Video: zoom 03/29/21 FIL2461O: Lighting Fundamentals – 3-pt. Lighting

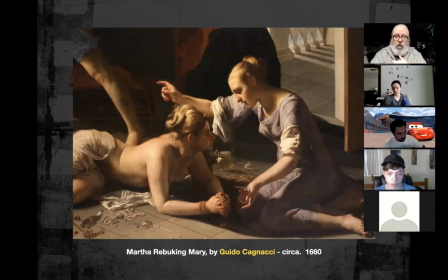45:37 If they're both in profile to it and the light is striking them, if we see them from the shadow side, they'll appear to be silhouettes with just a trace or a line of edge light from the street light. If we're on the other side, they'll both be flat lit, and that's a position we don't want to be in from a cinematography standpoint.
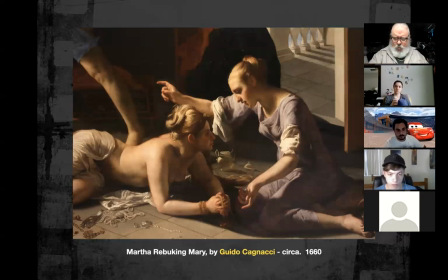45:57 So it's usually the angle we avoid, right? In this particular case, Martha is facing into the light and Mary is facing away from the light and getting scolded. So there might be some subtext here that we can make some very predictable assumptions about.
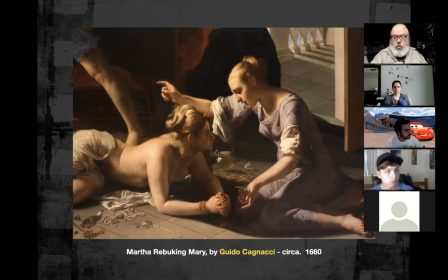46:16 Does anybody know what I'm driving at here? What do you suppose the relationship is here between these two girls? I'm thinking sisters. Yeah, they kind of look like that, don't they?
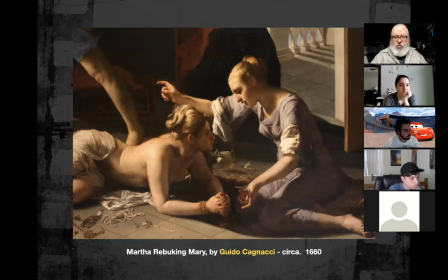46:33 And what do you suppose could be the context of this conversation, if we want to call it that? Honestly, Yeah.
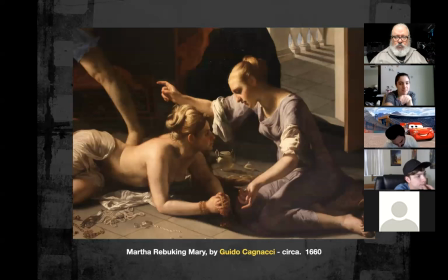46:47 the one wearing purple is scolding maybe her younger sister for like being a whore because she's naked on the floor. She kind of looks that way, but I think she's got something on here that's sort of, but yeah, she's more or less very scantily clad.
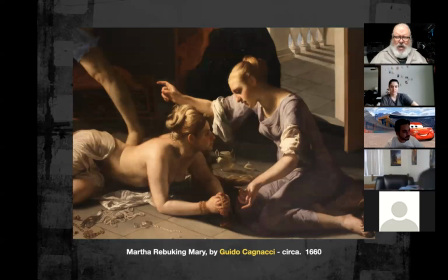47:03 Yeah, it's almost like you get this sense like, how could you date that guy? He's such a hound dog or whatever. You can almost kind of hear the argument, right? I can't believe you slept with that guy. He slept with everybody in the freshman class or whatever.
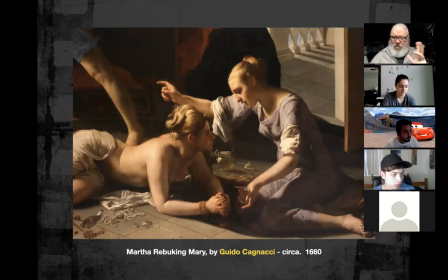47:21 It's that kind of thing. And the other kind of sort of very predictable assumption we can make from this is if Martha is doing the rebuking and Martha has the light on her,
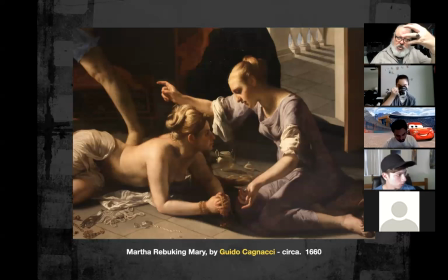47:40 then the traditional assumption is she is the enlightened one. She's the one that has the right perspective on this. She's the correct one, right? And because Mary is in shadow and from the low looking up,
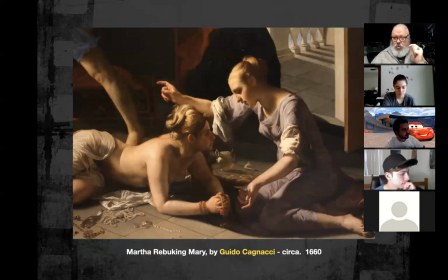47:58 Mary is accepting her rebuke from a point of maybe she realizes she did wrong. She's somehow guilty, right? We can make these sort of assumptions about these two individuals just by the light we've chosen to place them in.
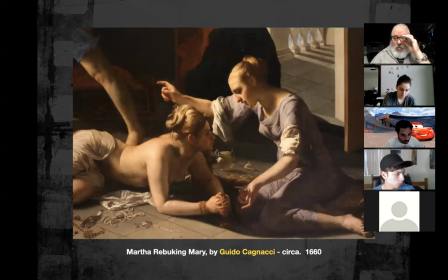48:18 Now, the only way to know for sure is to hear the dialogue that these two are, bouncing off of each other. We don't have the benefit of that. So that all we have is the subtext and the assumptions we can make based on the traditional interpretations of the lighting, right?
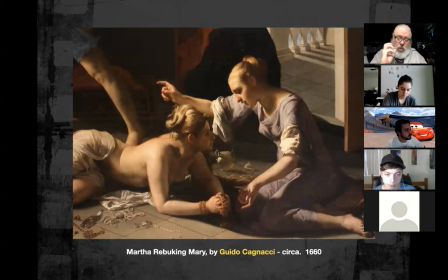48:36 So this is where you kind of want to be aware of what these traditions and these natural the assumptions can be, because your audience may be working from those very same
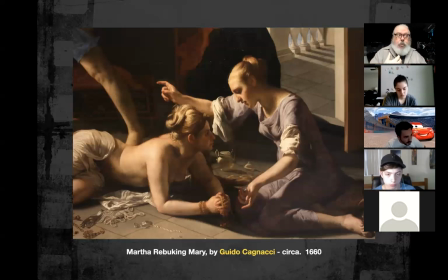48:52 precognitions, these assumptions, this, sort of, we've seen this before, we were told what it meant over there, it must mean the same thing over here, right? And so when we do our lighting, we want to be careful that we don't sort of
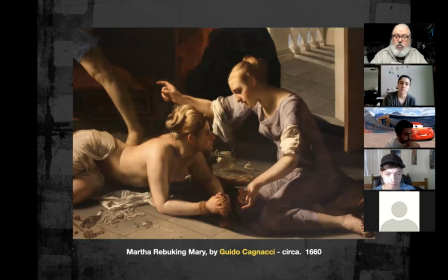49:07 impose any context onto our lighting style that might elicit some responses from our audience that we didn't intend, right? Does that make sense? Yes, sir.
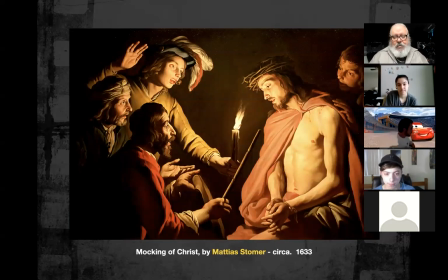49:20 Okay, here's one of my favorites. This is The Mocking of Christ, and it's by Matthias Stomer from 1633. And I like this painting for several reasons.
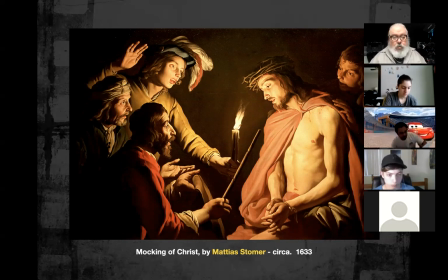49:34 The first is it's all lit by one light source, and it's a candle.